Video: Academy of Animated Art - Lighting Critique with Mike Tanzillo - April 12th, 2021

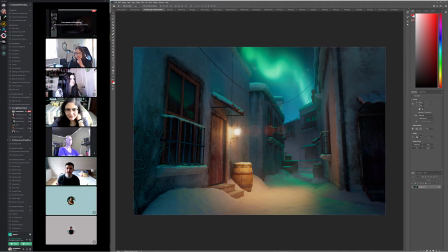(8:16)
I saw this initially and I was like, oh. And like this hit that initial like appeal test of, how you immediately react to it. And I was like, the colors are pretty. I love... Like I'll look at Aurora Borealis. I don't think that's how you say
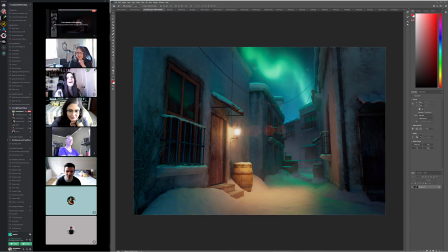(8:33)
it. But... the Northern Lights, I'll look at pictures of the Northern Lights all day, every day. There are a few things like that we can do. I think that we can go a little bit darker over here in the foreground to really push the eye back.
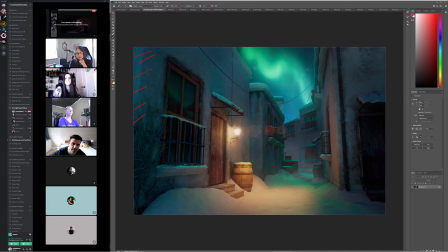(8:47)
Again, a staple of this scene is that this wall, call this wall 1. There's wall 1, like wall 2 that goes this way. And wall 3, if they're too similar tonality wise, it all just kind of starts to blend together.
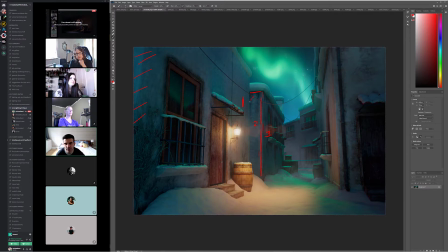(9:05)
So what I like to do is darken this wall a little bit, just on this side, so it kind of creates more of a depth in the scene between those 3. So literally, if it's a still, you can just roto it or just just darken it a little bit in the comp,
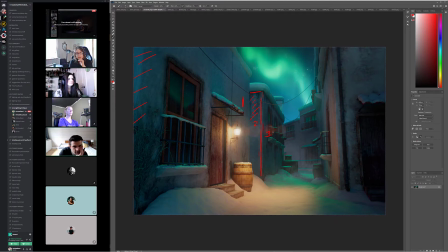(9:22)
or in Photoshop, or however you can put it together. The other wall where there's the door too. No, keep this wall where it is. Let's keep this wall where it is. It's just a matter of pushing this area in here a little bit darker.
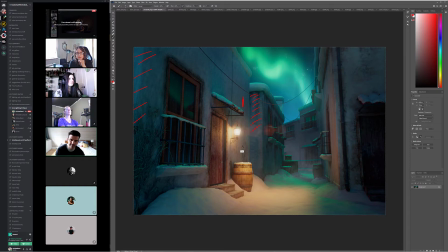(9:40)
Okay, cool. Yeah. The snow value looks really good. Snow, if anyone's done it, is very, very difficult. It's easy. It's easy to blow out and make too bright. It's easy to make it look too dark and dingy and dirty and gray.
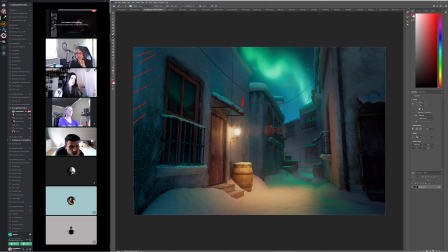(10:00)
But you've done a really nice job of, and you've got multiple colors in this scene, and it's difficult too when you're doing that because the colors want to fuse together into a gray mushiness. But you've got a really nice separation, and I don't see like there's the kind of greenish color,
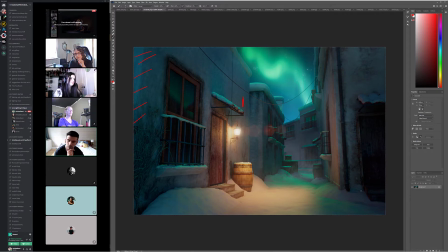(10:16)
and then when it kind of goes into this darker, I see a lot more blue, like pretty blue color, and I think that's really good. Yeah, at the beginning it was definitely a bit grayish and dark, and it looked kind of dirty, but like I had a bit of SSS, and it kind of like helped bounce the light a little bit, and I made it brighter, so it helped.
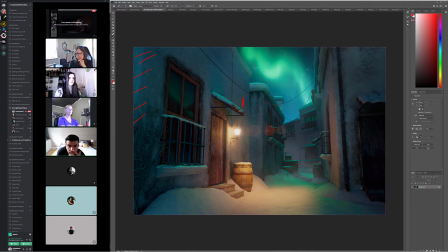(10:35)
Yeah, it's working really well. So it's like, yeah, it's very difficult, very, very difficult to do. I think maybe this will do it, because like I'm looking
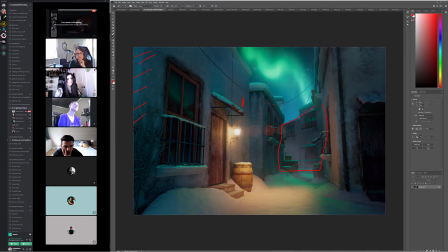(10:56)
at this area in here, and it looks pretty even. I want to try and find some more variation back there, either something going up, down, or maybe differentiating those two buildings a little more.
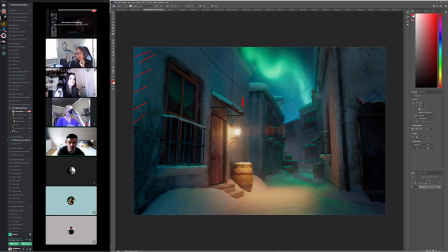(11:09)
But like that area, other than the windows and the railings and the snow on the little awning roofs there, it looks pretty flat and even. And so I'm wondering, maybe we can darken it a little bit, or maybe just like vary those two buildings up.
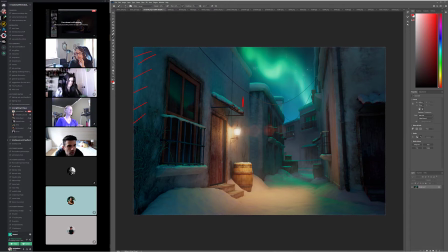(11:23)
See a little more shaping back there. Yeah, definitely. I could maybe make like the last building darker, so that way. Yeah, there's something. So like again, you want to build this sense of depth and stepping back into space, and like some variation in values will really help that. But yeah, I think everything else is looking really good. I wonder,
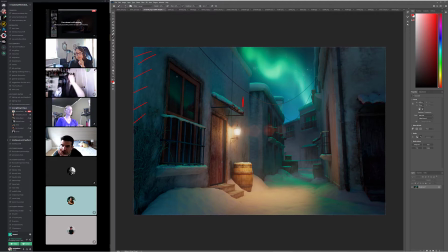(11:43)
I would do a quick search too of like what this window reflection would look like, because it looks good, but I'm wondering if it's too crisp. Oh, maybe like I could like blur it a little bit.
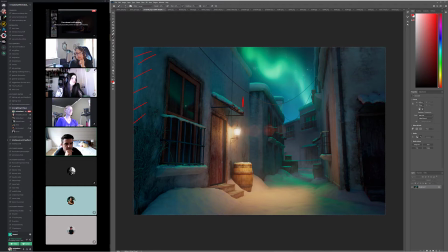(11:57)
Yeah, like a little warble or like a little something in there to vary it up. But I love that we're seeing the color in these as well. Yeah, it's all very pretty. And then yeah, just darken there, darken a little bit up here too. This is already looking pretty good down here, but like this area and then this area, just to kind of create some more vignetting to send us back this way.
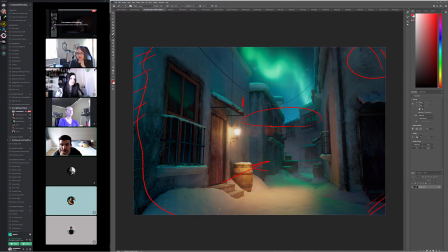(12:17)
I think we're good. Yeah, really good job. This looks great. Thank you. Yeah. Thank you so much. Yeah. Right.
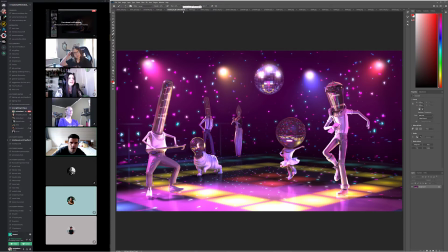(12:25)
We have Brenda up next. Yeah, this looks good. I think that we can get some...
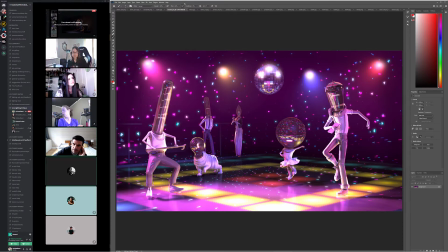(12:37)
I was going to say, I wonder if we could get some more dark values in the refractions in the glass. Maybe make the glass a little bit, like just, again, taking that black point and shifting it slightly. But Okay.
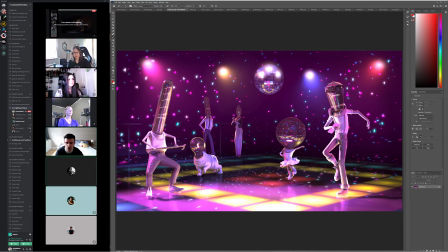(12:53)
but everything else is looking really good. Like you've got the circles on the dance floor, the Saturday Night Fever looking dance floor. We've got some reflections down there. We've got the cast shadows. The values are looking good. You've got these little lens flares.
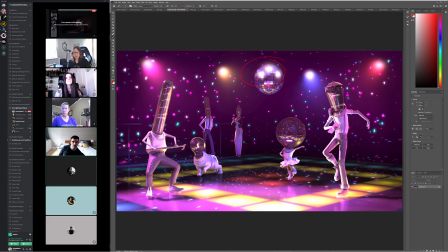(13:11)
The base of the light looks really strong. I wonder if with these like the lens flare looks good on this, but for some reason on the lights it looks a little.
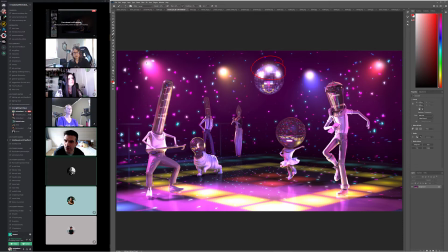(13:28)
I'm wondering if we can't try a different shape, like maybe a little bit of a wider, like anamorphic, kind of a thing on that, and then I would push their color a little bit more towards the color of the lights themselves, if possible, because right now they're all kind of an orange pinkish hue, and it works well on this one,
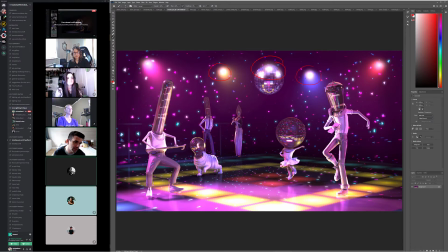(13:47)
and this one actually looks good too because it's kind of like bluish red, but for some reason this one, and especially this one on the left, it looks a little off the hero color of the light itself. Okay. Yeah. I think that's it. I think it's looking good otherwise.
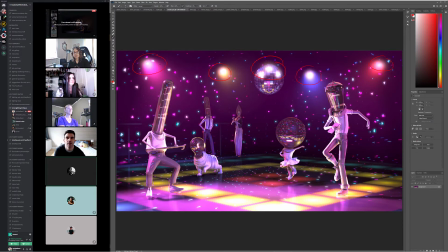(14:06)
Okay, cool. Yeah, it's a good exercise here. That was really nice. All right. Kat, we've got you up next.
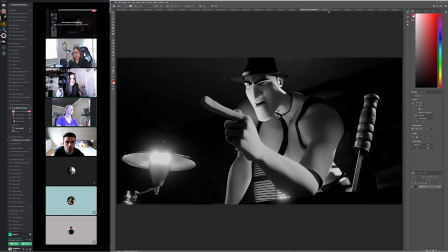(14:14)
All right. So we've got 1, 2. So I think individually...
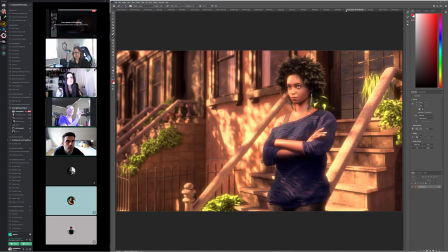(14:21)
it's kind of put it in there to compare. Yeah. These are just in here for reference.
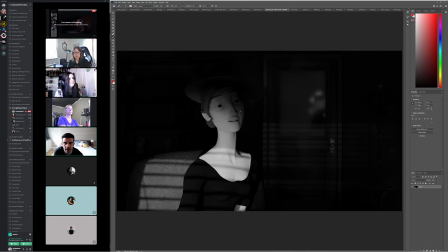(14:26)
So I think individually, I think like this shot by itself is looking really good. Again, I would like to see the eyes and teeth go a little brighter. Just like bump them up in the comp. Yeah. And just to make, because like, again, if we, tonality wise.
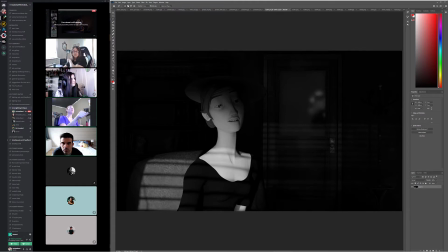(14:43)
Did that, but maybe it got deleted in an iteration. So I remember going back and adjusting it, and then I'm like, why am I not seeing it now? Yeah, just double check, because it should be, they should, because again, that's just like where we're reading stuff. They should up in there, blah, blah, blah. Okay, cool.
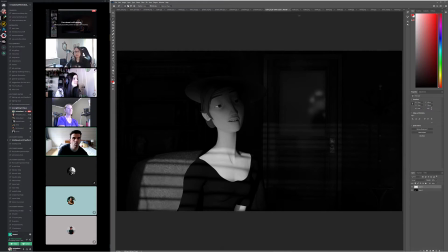(14:59)
That now my concern lies with, was it this shot?
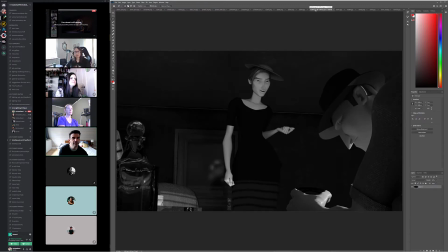(15:06)
Where'd it go? Like this, move these side by side. This and this. Yeah, I haven't really worked on the standing part. I just put one light up just to light her up because I hadn't really worked on the last half of it. I was just trying to get an idea of how the two would work together.
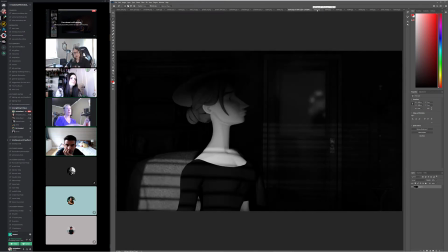(15:20)
The first half of the second half. Yeah. But what you don't want to happen is like just like focusing on the door behind her. It's brighter here than it is here, and you want like the ceiling feels a little brighter.
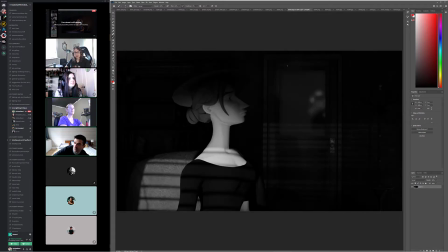(15:38)
Everything in the background feels brighter, and you want it to feel about this level in this shot so they cut together well. Otherwise, it'll just feel like there's been a time shift or something else is going on. And like she's brighter in this shadow than she is in here,
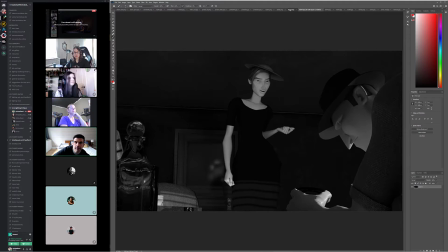(15:56)
this brightness either needs to be there in this one, or which I don't think it should. I think that this one should like allow her to go a little bit darker. Okay, yeah, I was trying to figure that out because like with her relation to the desk lighting from his shots,
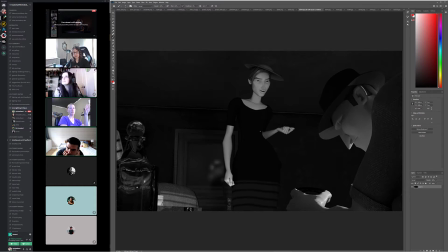(16:15)
I didn't know if like she was standing up that there should be more brightness on her because this is kind of like her emphasis pose, so to speak, versus when she was sitting. So just trying to figure out how to play that. Yeah. No, I mean, because when he stands up and gets close to the desk, his face becomes more lit. So I wasn't sure.